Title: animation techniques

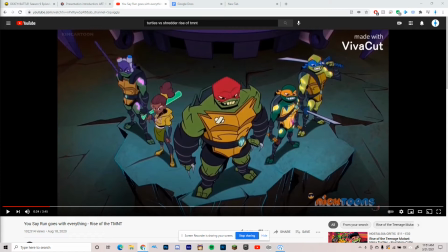[0:01]
Hey guys, DJ here, and today I'm going to be showing you how this one scene from Rise of the Teenage Mutant Ninja Turtles finale contains most of, if not all, of the 12 of 10 principles of animation.
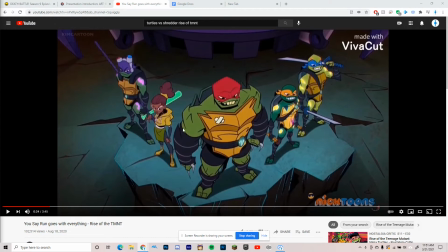[0:14]
First of all, the Turtles have simple but unique designs to focus less on detail and more on action. And as the fight goes on, you'll see just how well this fight uses solid design.
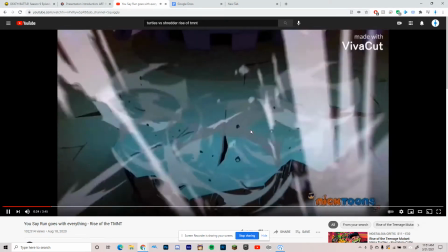[0:27]
We actually have exaggeration in the first second,
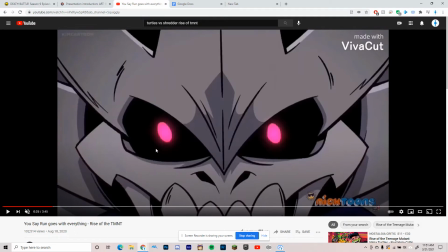[0:34]
where the turtle's speed is displayed.
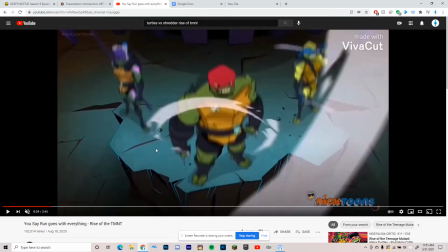[0:40]
The turtle speed is displayed as them just disappearing in a cloud and leaving behind a cloud of dust.
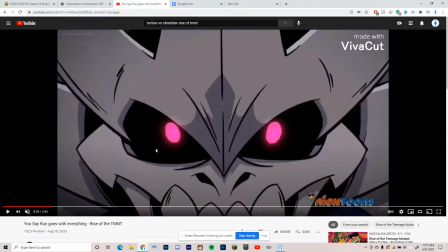[0:49]
We then fo- zoom in to Shredder's eyes,
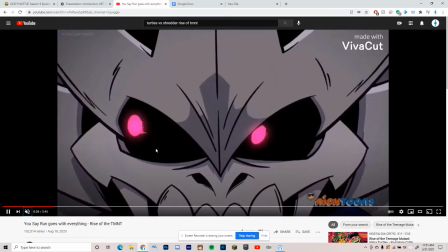[0:53]
where he has to move them around super fast to get a track of them.
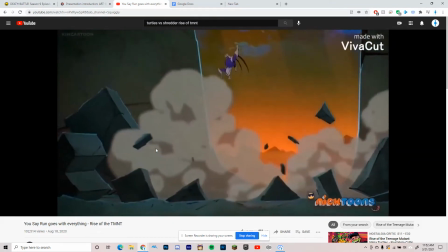[0:59]
This falling scene happens in an instant, but there are actually multiple uses of principles of animation in here.
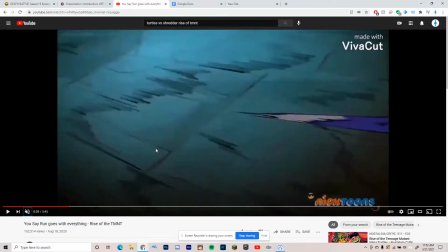[1:06]
Go back and comb through it.
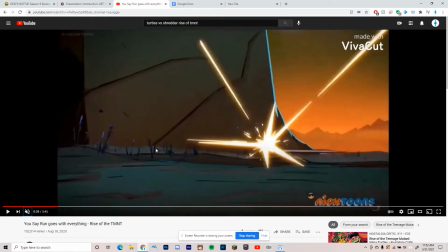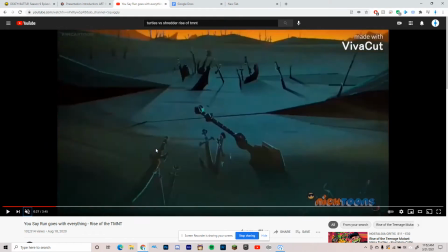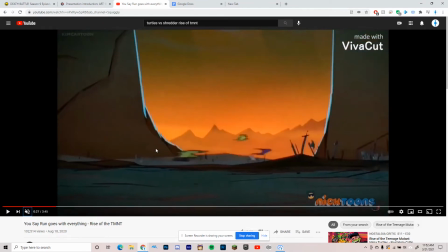[1:21]
See Shredder teleport away onto the battlefield, and
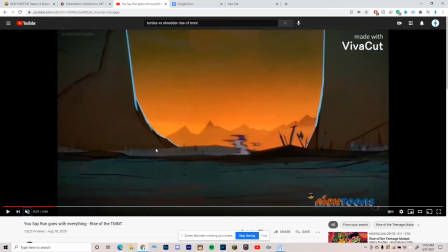[1:30]
this is where the fight begins, with a few blurs moving around the screen, and we actually see squash and stretch here because you can because these blurs still feel like they have mass. I'm going off.
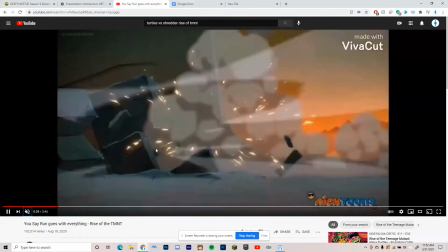[1:53]
As the fight goes on,
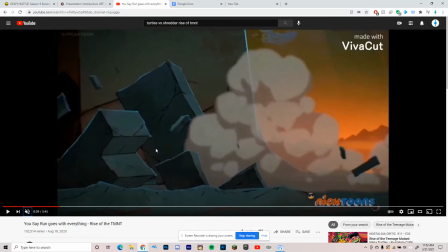[1:57]
this cloud of dust is kicked up,
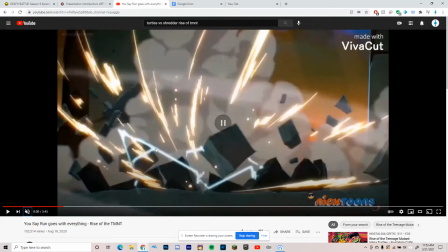[2:01]
and we can see bits of squash and stretch going on as the turtles and the shredder move around and fight.
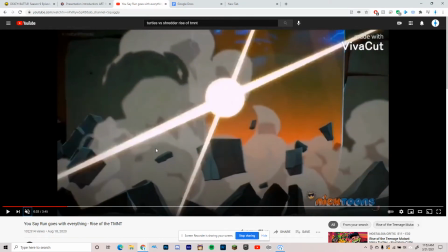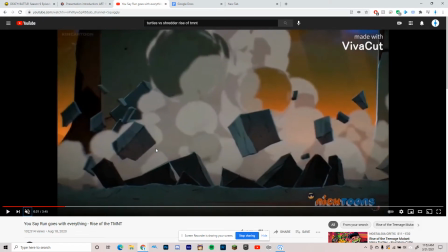[2:15]
This particular part has both the arc as well as
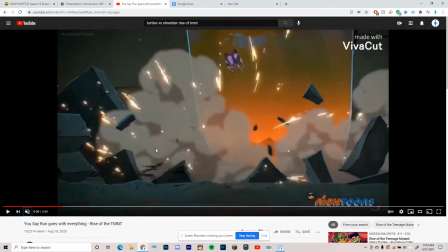[2:22]
anticipation. This part right here, where the shredder
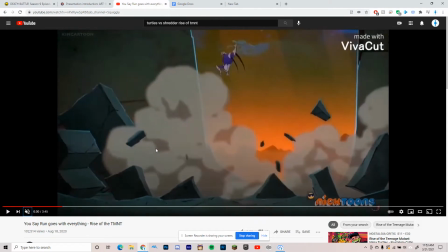[2:30]
leaps up into the air in an arc, stopping at the top,
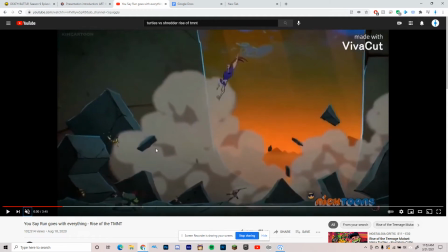[2:35]
stopping, stopping at the top for a brief moment with a few frames, and then starting to move downward
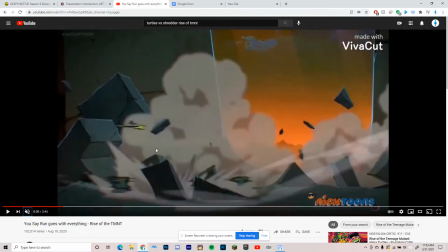[2:45]
stretching before stretching out and blurring before impacting into the ground.
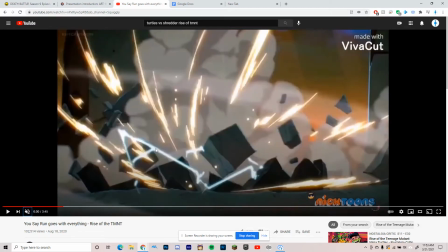[2:51]
It really gives a sense of anticipation.
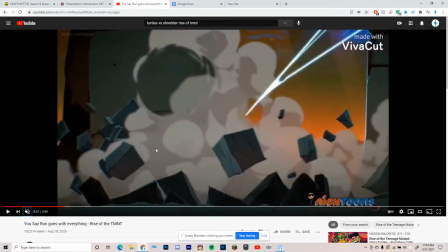[2:55]
And you'll notice throughout the whole thing, you can easily tell if the character is a good guy or a bad guy because
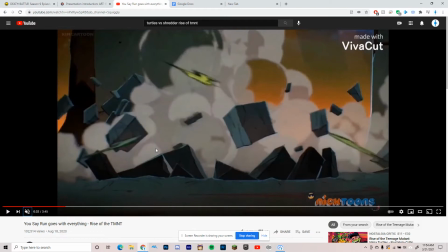[3:06]
Shredder is an obvious purple, while the turtles are all different shades of green, they're so but they're so obviously green that you can't really mistake them for anybody else.
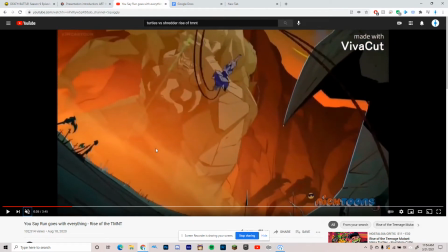[3:23]
We move on, and we see arc, in and out,
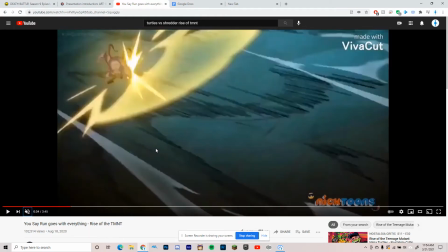[3:29]
squash and stretch, staging, anticipation, and finally overlapping action in this scene alone.
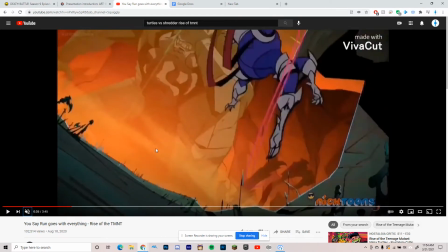[3:39]
We see each other leap up into the air and spin around,
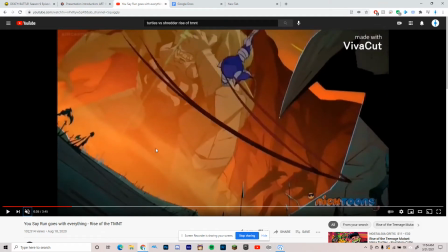[3:45]
where we see his ribbons, that's what I'm calling them,
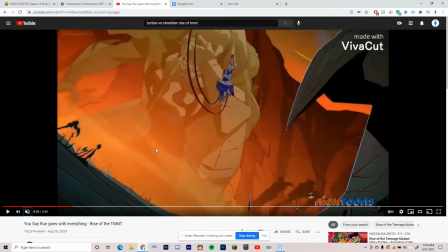[3:49]
stretch out and twirl around him as he leaps up, stopping for a second, for a few frames,
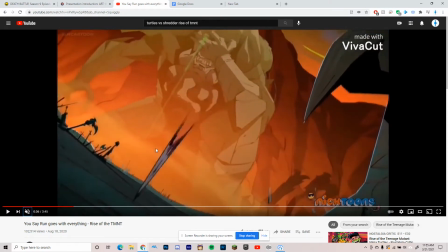[4:01]
before positioning himself to land very quickly, where we see him stretch
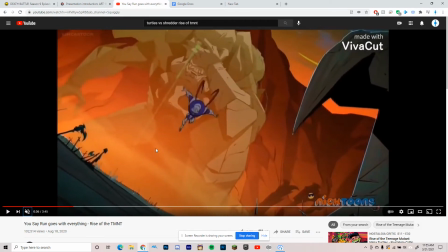[4:09]
out his silhouette